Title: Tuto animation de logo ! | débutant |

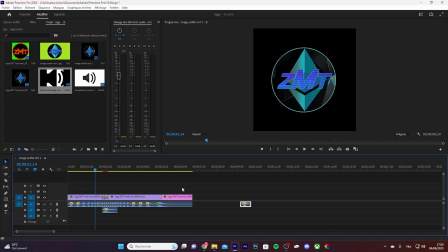Pour avoir un effet accéléré, bah, ce que j'ai fait, c'est que petit à petit, j'ai augmenté la vitesse en étant raccord avec mes rotations, enfin en essayant d'être le plus rapproché possible.
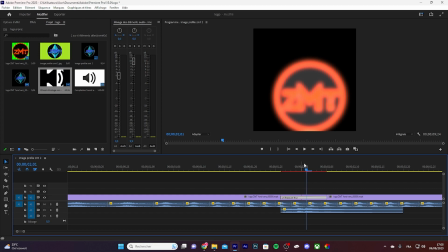Alors comme vous pouvez le voir ici, il y a écrit Explosure Blur. En fait, ici, c'est une transition que j'ai grâce à un plugin qui s'appelle Universe.
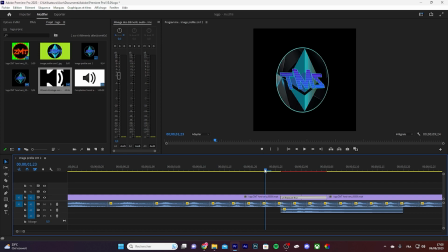Alors ce plugin, il est payant normalement, mais bon, évidemment, on peut le trouver en version craquée sans problème. Je vous laisserai regarder de ce côté là vous devriez pas avoir trop de mal à le trouver. Donc je vais aller le chercher avec vous.
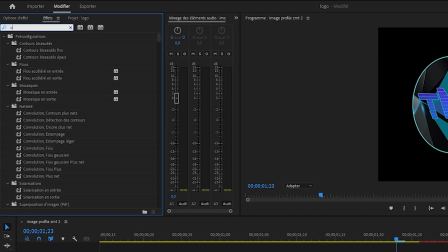Je vais juste de mettre Uni, donc c'est du plugin Universe.
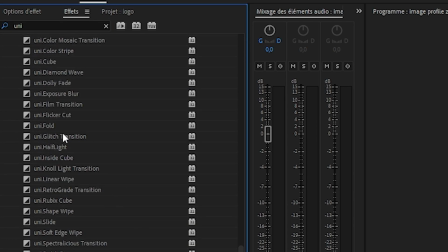On va tout en bas et ici vous avez Uni Explosure Blur.
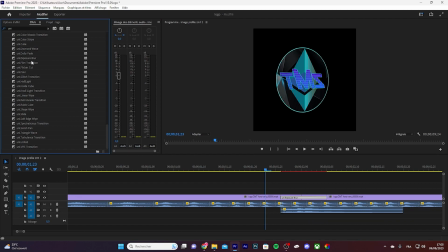En fait, je vais vous faire voir, je vais faire un cut au pif ici. On maintient le clic gauche, on vient faire glisser, hop, juste ici, sur entre une séquence et une autre. En fait, ça va venir faire une transition effet flou. Hop.
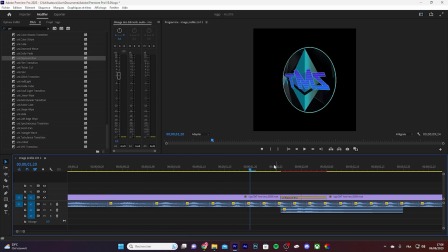Vous voyez, ça fait un flou en fait directement. Et donc en fait, c'est ce que j'ai appliqué ici, pile au milieu là, au moment où ça switch.
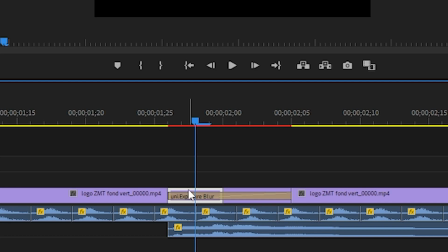Ce que j'ai ensuite fait, c'est que j'ai fait deux parties. Donc la partie bleue avant que ça change en logo orange, et la partie orange avant que ça continue à tourner en orange.
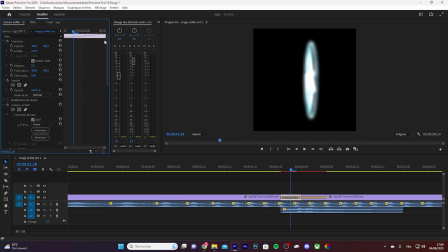Donc je sélectionne ma première partie ici, je vais dans options d'effet. Vous voyez ici que j'ai couleur lumétrie. Alors ça, c'est pas d'origine, il faut l'ajouter via des effets.
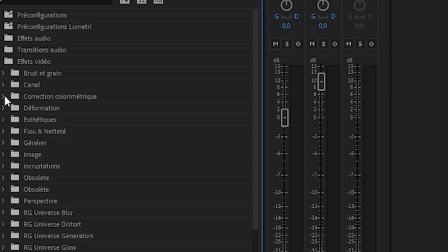Et en fait, ça va se trouver dans effets vidéo, correction colorimétrique, et ensuite vous avez couleur lumétrie.
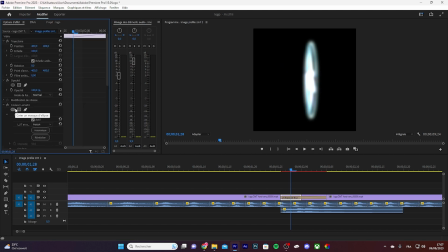Donc, je vais pas le mettre puisque je l'ai déjà. Donc je retourne sur option d'effet. Et en fait, ce que j'ai changé tout simplement, bah, je suis dessus d'ailleurs, c'est l'exposition.
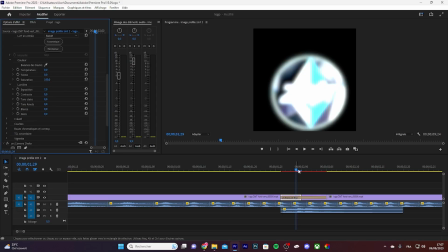Si je le mets à fond, ça fait une luminosité intense. Et en fait, c'est ce que je voulais un effet de flash au moment où le logo changeait de logo.
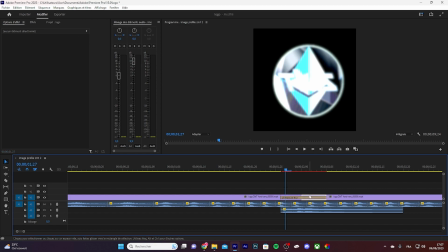Alors maintenant, j'ai pas mis que ça, donc évidemment, j'ai mis ça sur les deux parties, et même sur celle-ci, que j'ai rajouté avec toujours le plugin Universe, donc Uni. Non, là, c'est pas Uni qu'on va mettre, c'est Shake. En fait, j'ai mis un effet de vibration sur l'image. Donc c'est ici, Uni Camera Shake. Ce que vous avez à faire, c'est clic gauche, et vous faites glisser sur la séquence que vous voulez modifier.
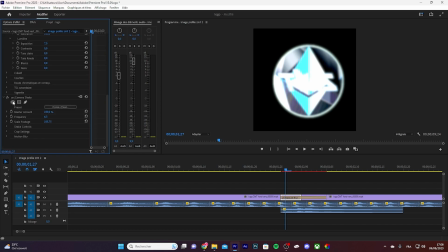Donc en l'occurrence, c'est celle-ci, option d'effet. Et donc moi, ici, vous avez Uni Camera Shake, et Choose a Preset.
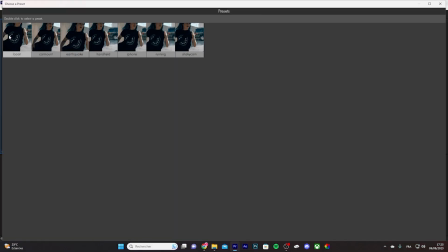Donc en gros, vous devez choisir ce que vous préférez. Vous avez plusieurs effets de mouvement, donc Boat, Carmont, Earthquake, Enfield, iPhone, Running, Shaky Cam. Donc vous prenez celui que vous préférez le plus. Moi j'avais pris Earthquake. Et c'est ça qui a donné cet effet là où le logo bouge en fait.
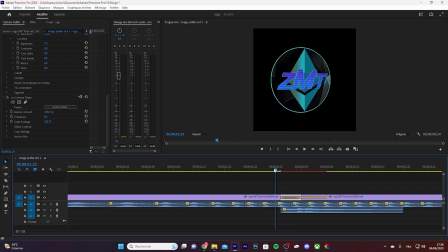Vous voyez qu'il n'est pas fixe, il va un peu vers le bas. Et donc évidemment, suite à ça, il y a le petit effet sonore de l'épée.
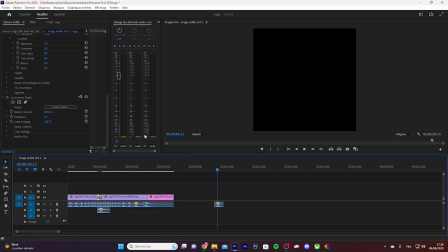Donc comme pour la séquence des mouvements du logo,
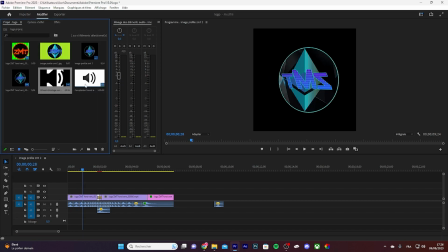j'ai récupéré une vidéo que j'ai trouvée sur YouTube avec des sons d'épée, donc compilation Sword.
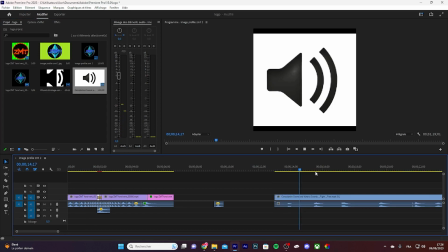Hop, je vous le mets là. Et en fait, ici, vous avez plusieurs sons. Vous voyez ? Hop.
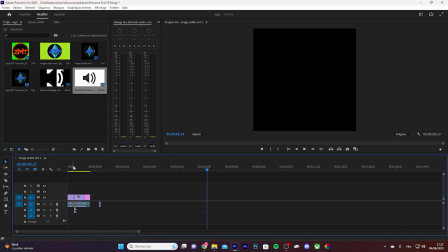Donc j'ai pris celui que je préférais le plus pour cette séquence. Et je suis allé la caler pile au bon endroit, donc juste en dessous au moment où il y a le changement.
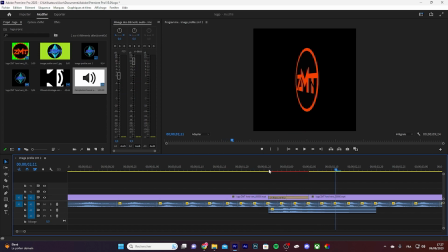Ce qui donne ce petit effet sonore avec l'effet rajouté en plus.
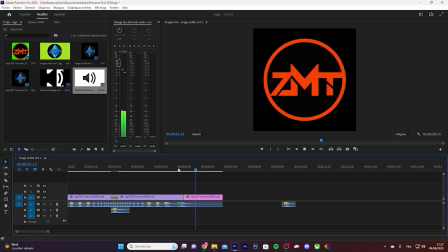Et pour finir à la fin, donc on a cet effet. C'est tout simplement mon logo, donc ici.
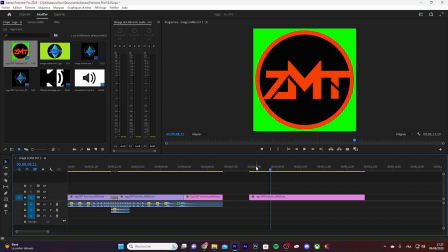Donc comme sur After Effects, il y a le fond vert, mais ça s'enlève avec Ultra Key. Donc moi, je vais mettre toujours Key et je le trouve tout le temps, comme sur After Effects. On le glisse, option d'effet, la petite pipette, hop.
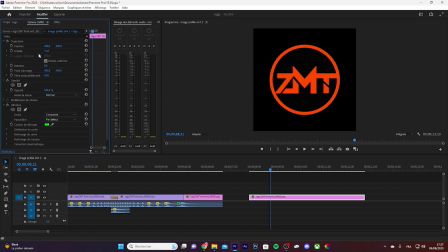Et donc, ce qui se passe, c'est que bon, là, il est un peu gros, je le dézoome sur effet ici. Ce qui se passe pour faire cet effet de zoom, tout simplement, qu'il soit un peu plus lisse. On va le réduire un peu, on va faire comme l'autre. Hop, voilà. Comme pour After Effects, on a les petites horloges, enfin les petits chronomètres.
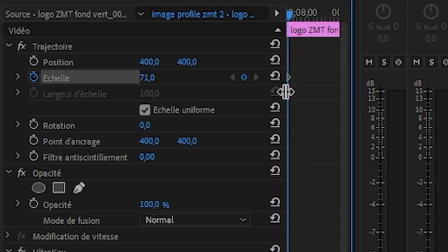Et donc moi, j'ai besoin que de bouger l'échelle. Donc ce que je fais, c'est que je clique sur l'échelle, donc en faisant attention d'être bien au début de la séquence.
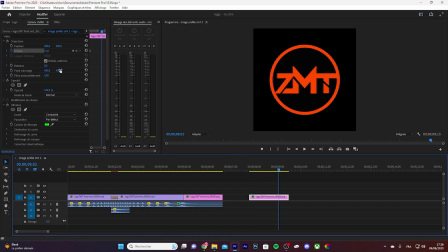J'avance ma séquence, donc là à peu près. Je vais faire un zoom, pas trop gros non plus. Et là, on obtient ça, le petit zoom. Et alors là, il n'est pas du tout identique, parce que quoi ?
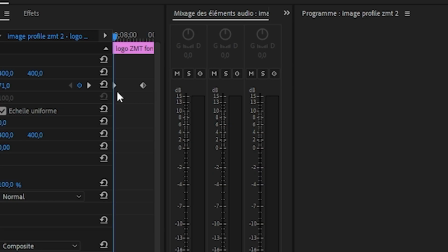Parce que j'ai rajouté des trucs en plus, donc je retourne dessus. Vous voyez qu'ici, il y a les petites clés, donc les points clés que j'ai mis.
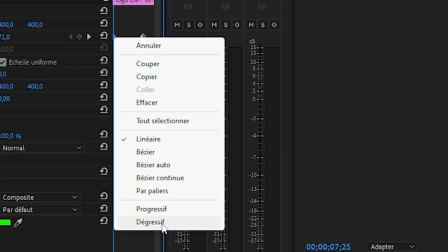Ce que je vais faire, c'est que je vais les sélectionner. Ici, je vais mettre en dégressif pour que ça accélère doucement,
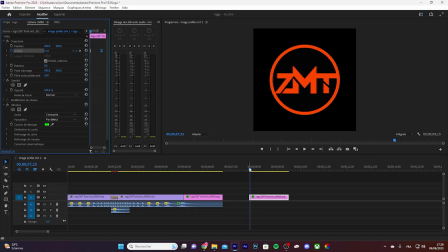pour finir en progressif, qui va donner cet effet. Donc voilà. Mais je vais lisser l'effet.